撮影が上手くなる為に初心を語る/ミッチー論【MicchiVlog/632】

アングルを違って撮ったりとかそういうことが頻繁にあると思うんですけどそれも毎回YouTubeをやる上でのお仕事に生かすためのチャレンジとしてやってたりがするのでそういったチャレンジングなところを常に作っていくっていうのは
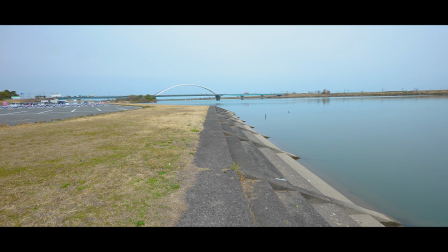面白いんじゃないかなと思いますそうですねあとはねやっぱ画角を変えるとかね目線を変えるっていうところですかね
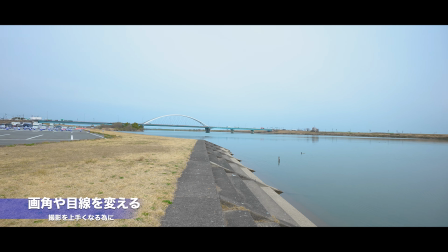こういうところも今だと12ミリで撮ってるんですけども12ミリの1.
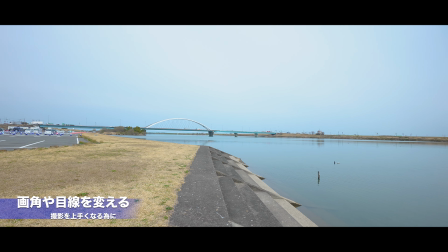44倍1.43倍になるので実質20ミリ近くにはなってると思うんですけども
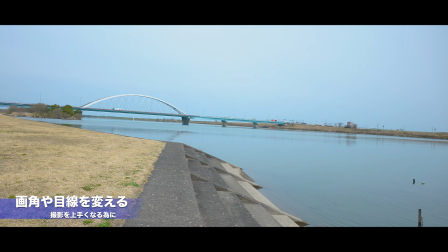これをね一気にこう18ミリまで持っていって
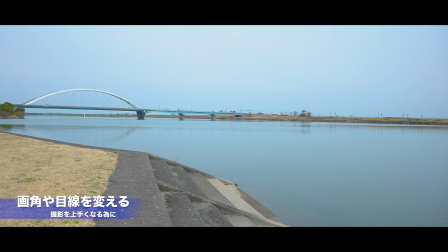絵を変えてみるっていうねそういうことをやるとまた違って見えるよというところもあるし
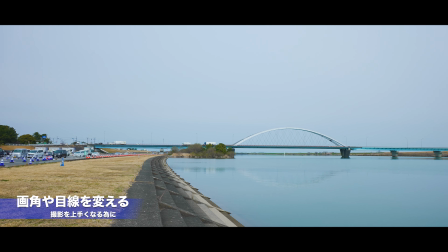普段僕らが見ている目線とは違うものが入ってきたときに真新しさとか感動みたいなのが生まれたりするんですよね
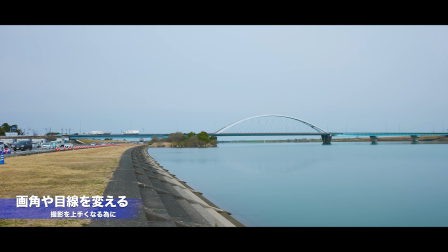映画とか見てても絶対に自分の目線では見れないカットっていうのが何個か入っているわけですよ
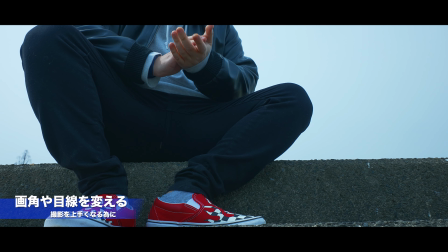例えばこんなアングルだったりとかね普通使わないようなそんなとこから見ないよねっていうカットを
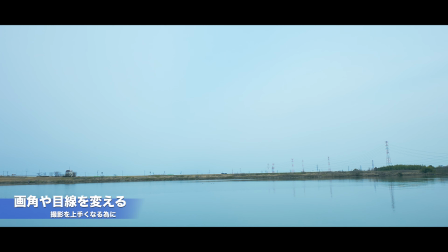数箇所入れておくと画的にも面白いし
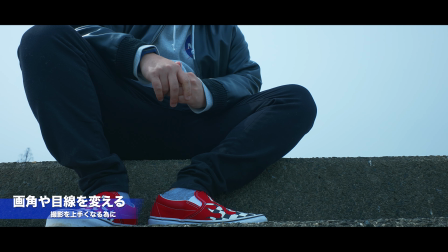見てる人も楽しめるし映像を作る上でも楽しいというかいろんなカットを差し込めることによって
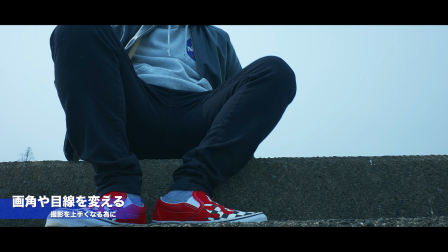動きがつけれるっていうのはありますよねこういったカットっていうのを合間合間に挟むことによって映像全体のストーリーだったりとか環境を伝えるみたいなところが結構いいんじゃないかなというか使えるようになるんじゃないかなと思っていますにしても今日は全部曇ってるからね
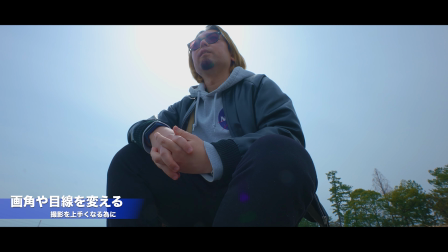こういうのも難しいよねなのでやっぱり撮影に応じてレンズを変えるっていうのもね目線を変えるとかそういうのと同じような効果があると思うんですけど
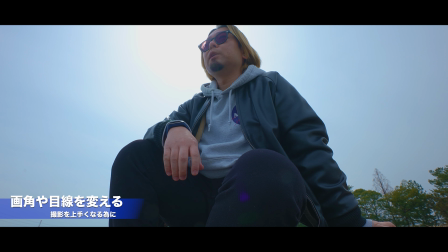レンズを変えると普段見ている目線とは違うカットを作れるっていうところが映像の面白さにつながるだろうなと思います残念ながら今はね10-18っていうAPS-Cのレンズを使っているので
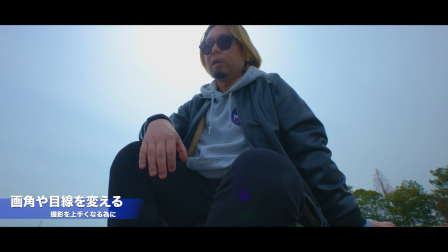あまり焦点距離の伸び縮み差っていうのはないんですけど
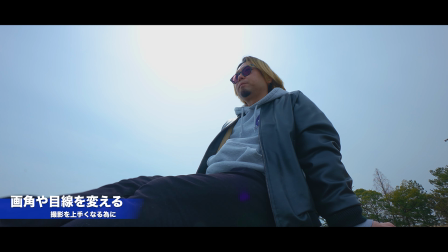これも例えば50mmだったりとか200mmだったりとか
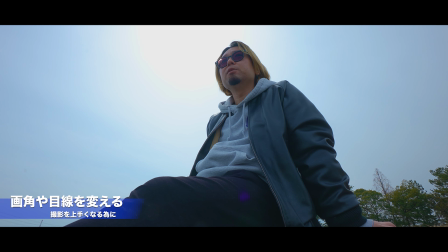そういうところに映像を持っていくことによって何を見ているのかというか何を見せようとしているのかが伝えやすくなったりとか絵としての動きをより大きくさせる方法っていうことができるので
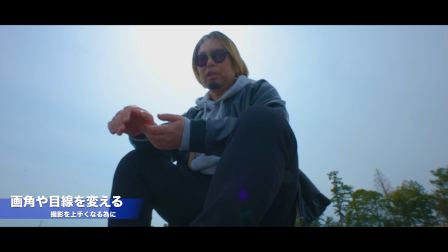それもね編集してて面白い部分にもなるんじゃないかなと思います何よりもいろんな環境で撮ることによっていろいろ設定を変えていくということでカメラの機能を知ったりとか自分がねいざ何かあった時の対応ができるということでその撮影の撮影自体がうまくなっていくっていうのもあると思うのでこれが手ぶれしてる手ぶれしてないっていうのも別にあっていいと思うんですよそれもやっていく上での勉強になるし逆に手がぶれてた方がなんとなく雰囲気が伝わるっていうこともあるのでそういうのも含めていろいろとチャレンジングな絵作りをできたらいいんじゃないかなって思ってます
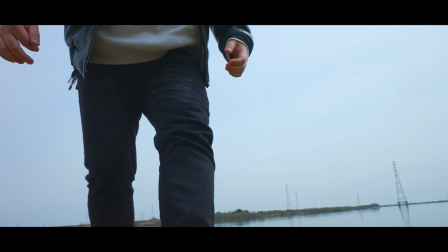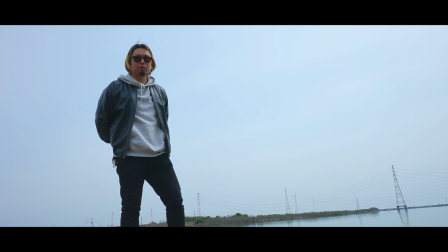はい、というわけでですね今日はちょっと外に出たついでにのんびりと散歩しながら語ってみましたがいかがだったでしょうか